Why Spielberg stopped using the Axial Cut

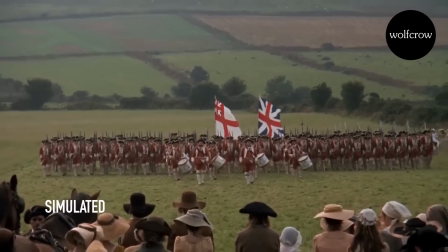(4:08)
It makes a big impact in the pacing of the scene. Number 2, an axial cut can highlight something important.
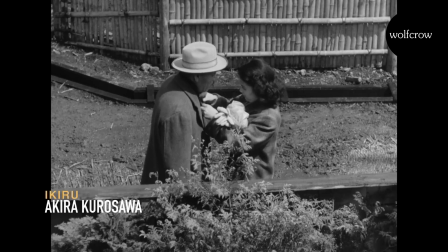(4:15)
An axial cut to a close-up highlights what the director wants the audience to see, as if drawing special attention to it.
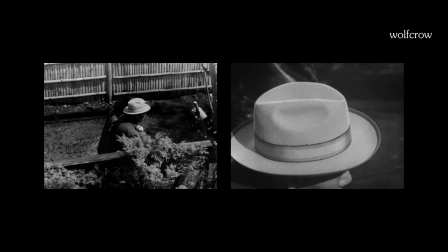(4:22)
Number 3, deliver impact. Axial cuts are a great way to deliver an impactful shot. The close-up of the hat from Akira draws attention to the hat while also delivering a surprise or shock due to the severity of the cut.
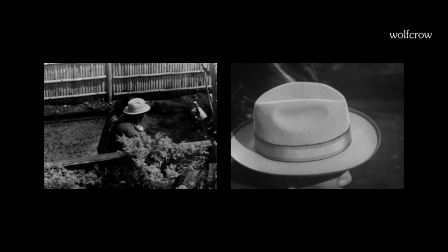(4:34)
The close-up is too tight, and the large difference between the wide shot and the close-up is the cause of this shock or impact.
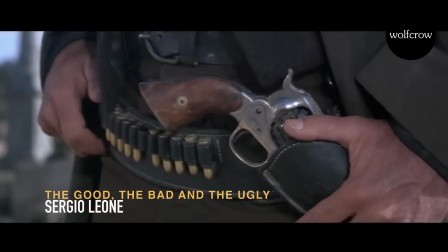(4:42)
Sergio Leone also uses this to great effect, as we shall see. What are some disadvantages of an axial cut?
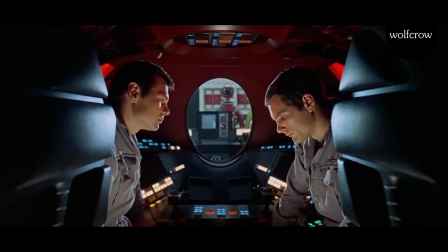(4:48)
1. It can become an unintentional jump cut.
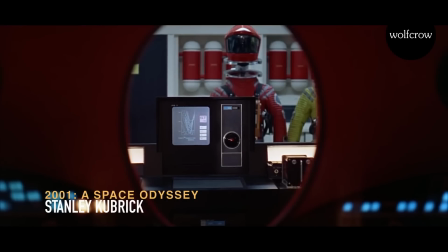(4:51)
When done incorrectly, an axial cut becomes a jump cut and draws unnecessary attention to itself.
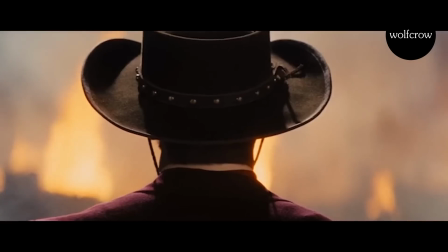(4:57)
For this reason, axial cuts must be used with care and precision.
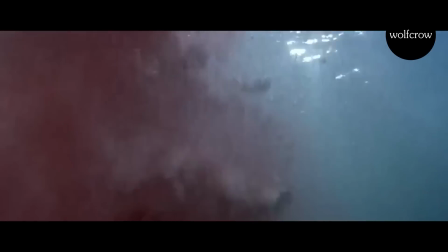(5:01)
In the example from Jaws, in the same scene later, Spielberg uses a dolly zoom shot.
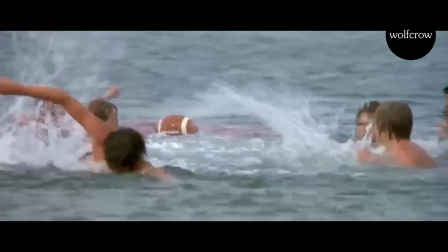(5:08)
He had a dolly and the crew available on location, yet chose to go for the axial cut.
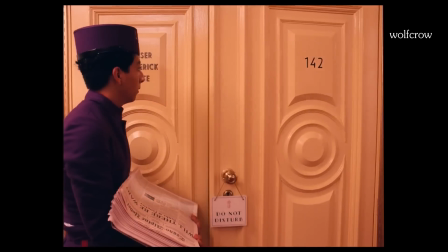(5:13)
Number 2, it can feel unmotivated or two-dimensional.
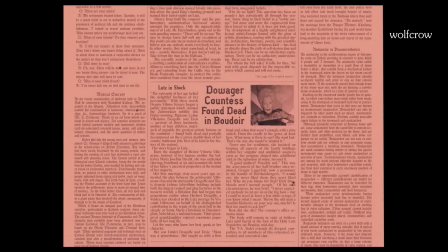(5:17)
A second shot just zoomed in or out might not present enough additional information or impact to warrant its existence.
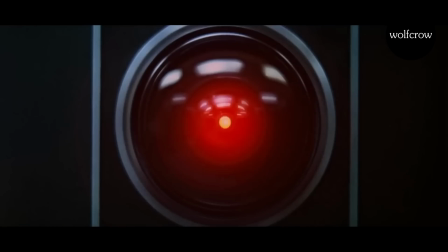(5:24)
When this happens, the shot can feel unmotivated, even redundant. An axial cut also feels two-dimensional when this happens.
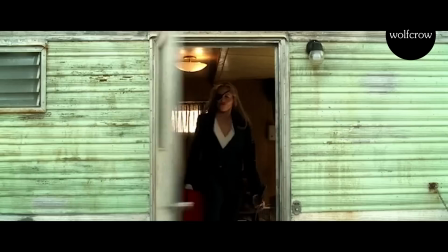(5:32)
By using a zoom lens and zooming in or out, you are taking the audience along the journey through the duration of the movement.
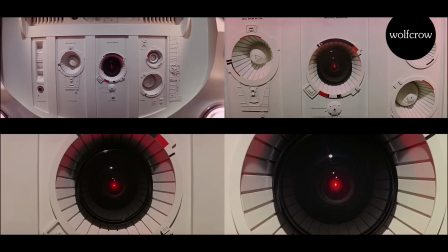(5:38)
With an axial cut, the shot can just feel cropped, without energy.
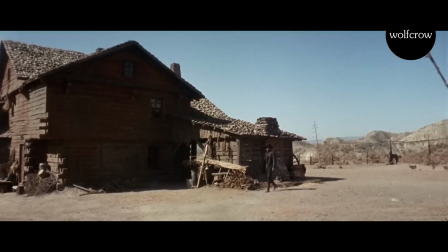(5:43)
How do you hide an axial cut? You can hide an axial cut using 2 techniques.
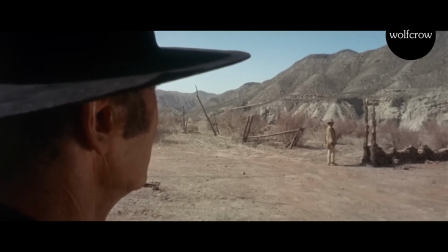(5:48)
The first, you add motion in both shots, and number 2, you hide the background in the close-up.
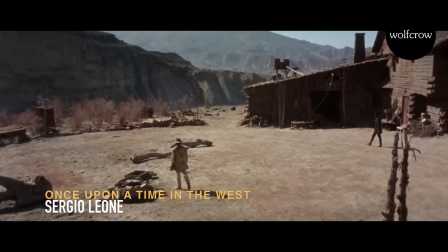(5:55)
A great example of both techniques being used simultaneously is the final battle from Once Upon a Time in the West.
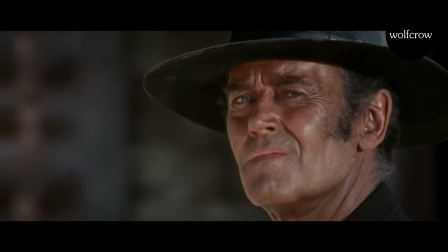(6:02)
The camera pans, so the actor has supposedly moved a little in the second shot. Secondly, the background in the close-up is blurred.
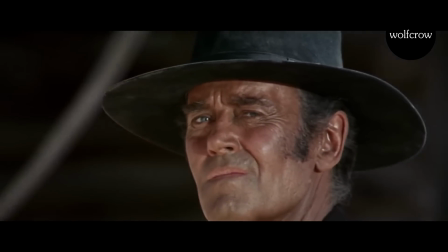(6:09)
This further reduces the impact of the axial cut, thereby making it harder to discern.
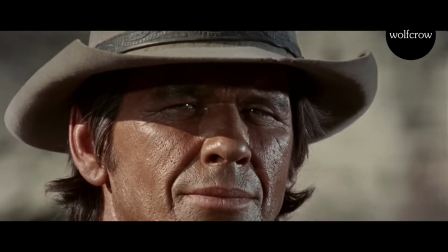(6:15)
However, Leone loves extremes, so you're unlikely to miss the impact of witnessing a tight close-up from a wide shot in one instant.
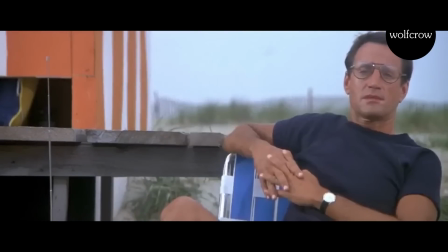(6:23)
So, to answer our question, why hasn't Spielberg used the axial cut again?
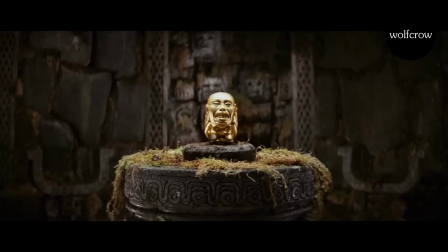(6:29)
Probably because he hasn't found a situation where he could make good use of it. Ultimately, axial cuts are a matter of style.
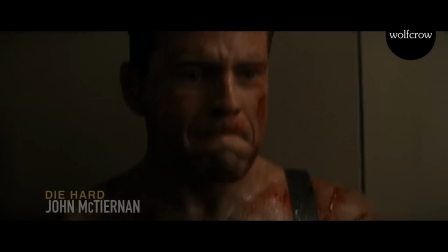(6:36)
It's a way of presenting shots while also delivering an impact. It should not be used often or randomly.
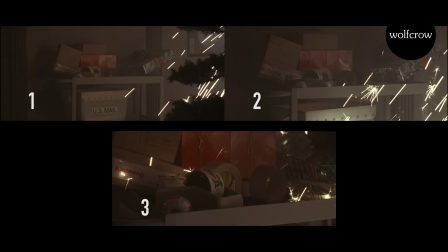(6:41)
Axial cuts walk a fine line, like this example from Die Hard. Is the third shot warranted? Or the second? Or both? You decide.
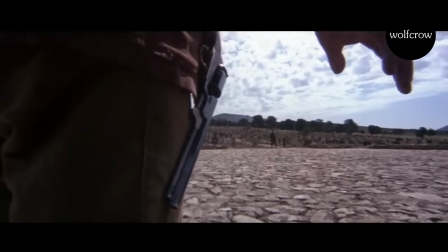(6:51)
Draw an axial line to all of your friends in the film business, and if you like this video, please share it with them.
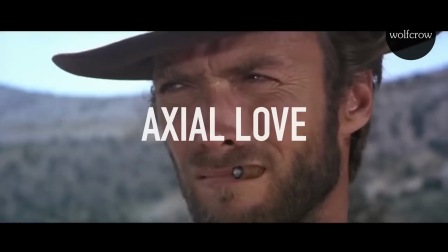(6:57)
We'll call it Axial Love.